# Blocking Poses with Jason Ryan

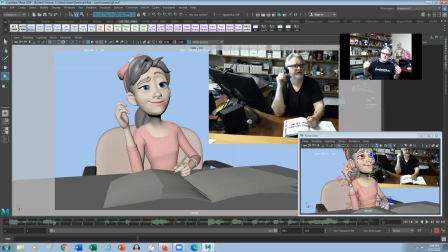0:00 Hey everybody, Jason here from iAnimate. Hopefully you're having a fantastic week so far. So in this week's snippet, we're going to talk about blocking and the best way to get more appealing poses. So when I'm blocking in a shot, what I'm trying to do is create appealing poses, right?
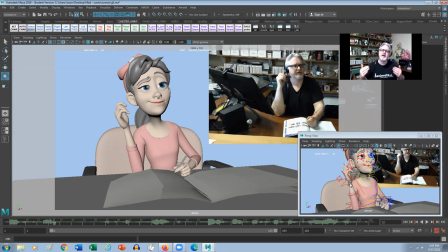0:18 Appealing poses that are going to resonate and be relatable for an audience member, right? And to try and find that way of delivering the line in as few poses as possible is always better than putting in too many poses, right?
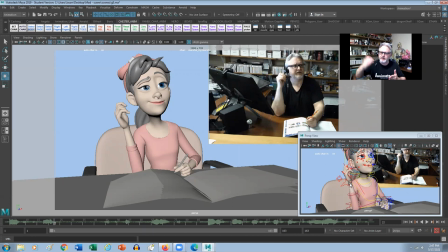0:33 So when I was first learning how to animate, I had a tendency to put in way too many poses, almost like a pose for every line of dialogue or almost every loud word.
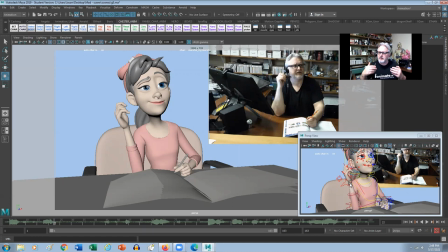0:45 I would have like almost a completely different pose. And what it would end up being is a lot of confusing kind of messages, right? And almost the best way to think about doing shots is how can I make this shot in as few poses as possible? So in last week's snippet, we showed you my 2D process, right?
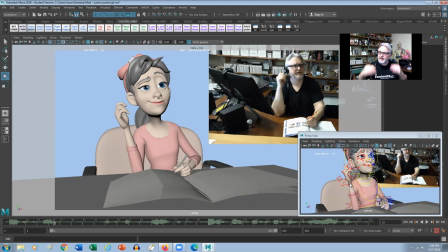1:05 So basically, like, you're trying to find, like, the main poses that I wanted to use and then shoot live action reference, right, to find the right way of telling the story naturally, right? And then what I'm trying to do in blocking is trying to find those storytelling poses and then create poses out of those,
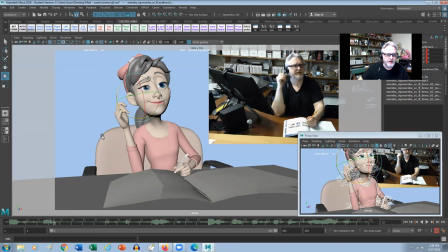1:25 out of that live action reference, right? So for instance, right, so we have very few poses here, right? So if I just pick on here, you'll see that I've only got like, let's see, I don't know, like eight poses or something. And some of these are actually breakdowns, right? Some of them are actually transitional poses, right?
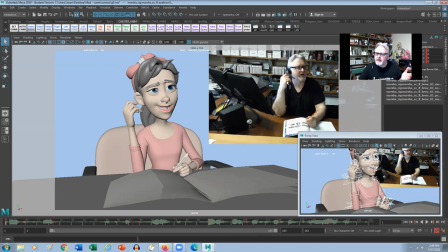1:41 So if I'm looking at this first pose here, my eyes are closed, like for number one, and then it looks like I'm trying to anticipate this move across here, which is fine, because that'll be sort of like a transitional thing, and then this will be basically the first pose that we end up with.
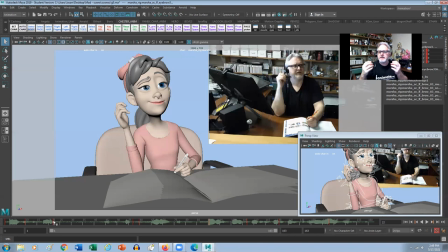2:01 Right. And then what I'm looking at is sort of like the angle of the head, the expression and, you know, the the angles of the body, like and then trying to make it somewhat make it feel somewhat natural,
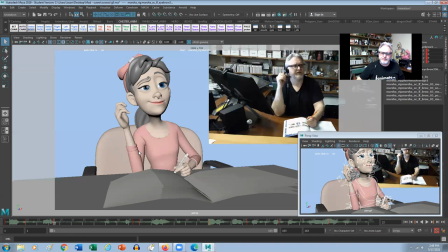2:14 like and make it feel nice and feminine, too. Right. So what I'm trying to do is bring the elbow in here a little closer to the body. And then as I'm trying to work through these poses, what I like to do is actually set another pose next to that key. right so if i'm working on pose
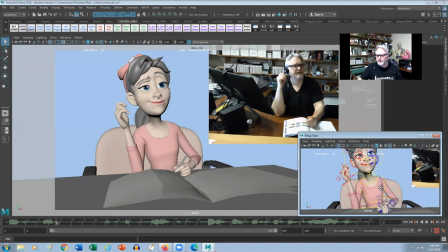2:31 22 here frame it frame 22 set another key there and then start to kind of play with it just to see if i can make it more appealing right so if i'm looking at let's say uh this elbow sort of over here which is up in the air and
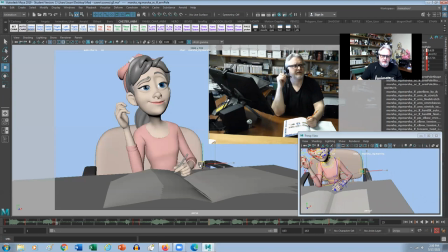2:45 you know it was a conscious decision that i made at the time but like you know maybe if i if i grab that elbow and bring it a little closer to the body like will that make it feel a little bit more feminine and rather than out out where it was out here
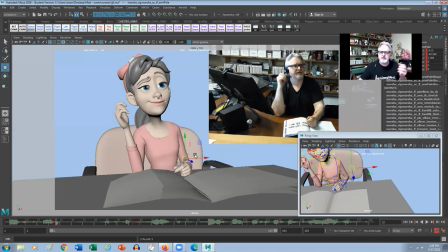3:01 you know and like maybe something like that might feel a little bit more feminine and a little bit more uh in line with what what she's actually feeling you know like she's studying here right so i don't want to make big arm gestures right so it she's quite contained right and
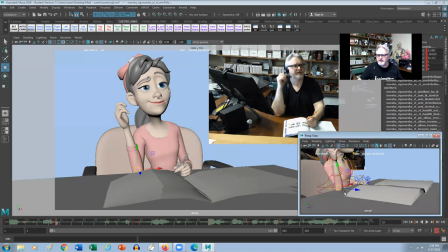3:16 then like you know even with the the arm here and i've got like this other arm in uh pinned to the to the table right but if i grab
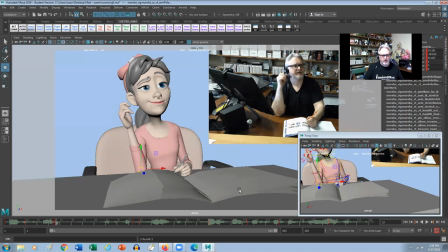3:24 both of these together and just sort of shift them over like with my my arrow key and my alt key like can i make that feel a little bit more feminine now we're getting a little close to the ear here uh so i don't want to create a tangent there but what if
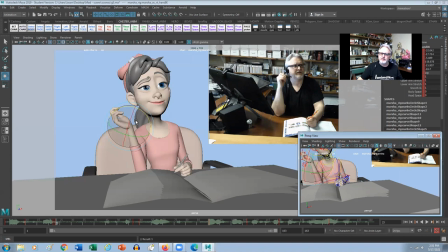3:38 i basically grab this hand and rotate it outwards you know like will that feel a little bit more feminine and sort of like if i if you remember back to my my 2d i had sort of like a 45 degree angle on that hand like so it was something a little bit more
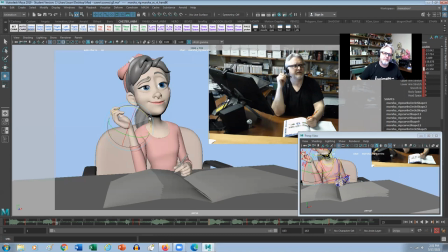3:54 like this which creates a bit of a weird shape here so i feel like you know going somewhere around here um it was actually a 90 degree angle so somewhere around here would create like more of a 45 degree angle and then you know maybe like if i turn this hand a little
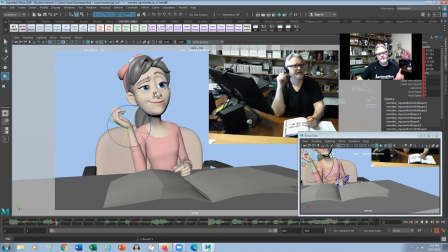4:08 bit this way it might give us a little bit of a prettier silhouette on these fingers and make the hand feel a little smaller right um expression wise like you know i want to create something that's a little bit more questioning here but like see the way like this line right here at
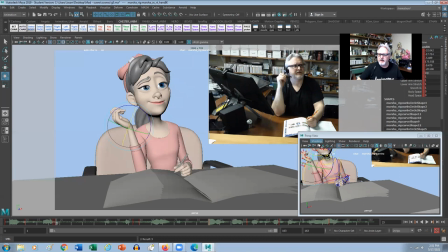4:24 the end of the brow it's if i draw like a continuation line it sort of flows up to this but not quite right so what if i
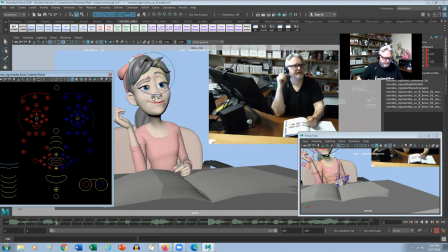4:32 just go into the the the picker here and let's say if i pick on this and make it make a little lower or make it a little higher you know maybe push it a little further over you know can i make that sort of line up a little bit better maybe maybe not go quite as severe with this angle here
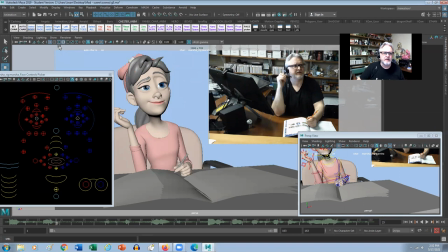4:49 with the brown maybe bring it a little closer like this like that and then I made a couple of adjustments there so now like if I just pick on on anything doesn't really matter like any control and I'm basically just kind of have a look to see like does that make it feel
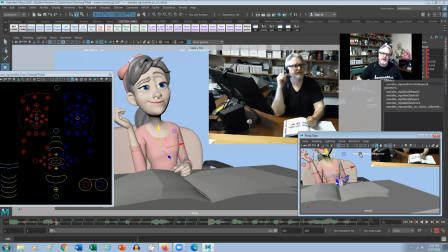5:05 any better as a pose right because it's right next to that pose right so I'm making just little teeny tiny adjustments and but what i'm trying to do is create this window of time pose right a golden pose right where this is basically where she's her animation is going to spring from and
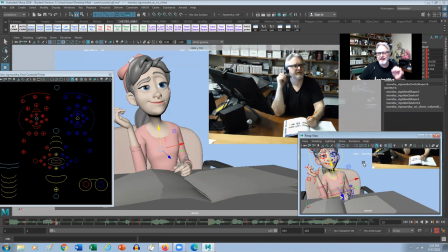5:22 actually you know we're going to create a moving hold out of this pose so i'm trying to make these poses feel as natural and as nice as possible like think about like as if you're going to be paid let's say ten thousand dollars right to make a beautiful pose that you're going to
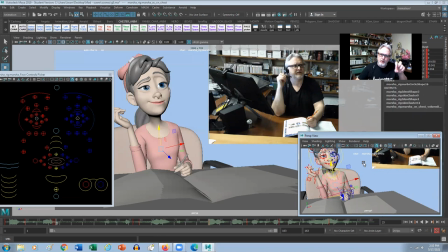5:36 put up on a wall and think about each pose like that right and these are not transitional poses this is a pose that you're going to rest on but the animation will surround this pose and support this pose right so you're trying to create something that feels really natural and believable and in
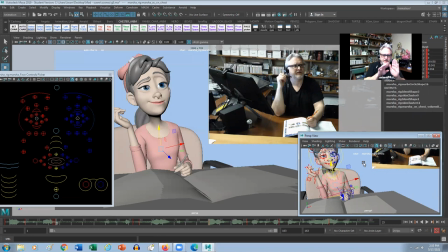5:53 this way if i treat all of my poses like this and like again just making small adjustments flip back and forwards you know to see what has changed what hasn't changed and if you like it better then overwrite that last pose Right. And that way you're not destroying anything. Like you don't have to go back to it like a previous version of the shot or anything.
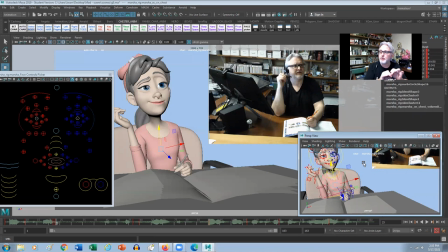6:10 And you're not kind of making changes on an actual pose that you want to keep. So I usually just kind of create that second keyframe and then flip back and forwards and see if it's something that I want to to keep or to say,
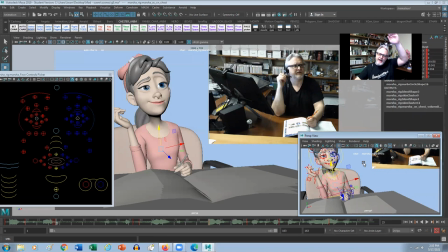6:22 no, you know, it was better before. So that's the way I like to think about blocking. So blocking for me is a key on absolutely every single animatable attribute. right so a key on everything as if i'm creating a drawing right so the drawing encapsulates everything that i want so the angle of the head you
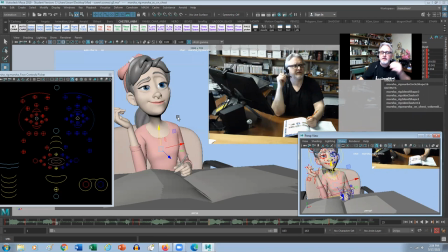6:40 know the slight asymmetry in the mouth the the eyebrow you know the way that's asymmetrical too you know the finger poses so i want to set a key on absolutely everything as if i'm creating a drawing like a
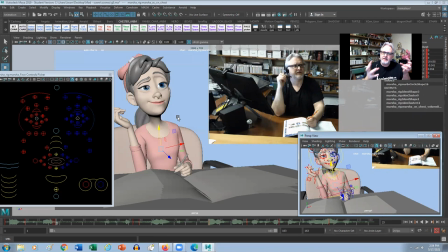6:53 storyboard artist right and in that way uh when i when i go to break it down to break down the animation then everything that I'll do will spring from that actual pose. So I'm not offsetting anything.
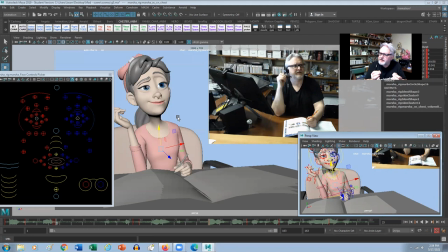7:04 I just want to create like a nice pose to make sure that everything feels as, as nice as possible, like as, as you know, as natural as possible. Okay. So that's my tip for the day. All right. All of us, you guys, have a great one and we'll see you again next time. Bye.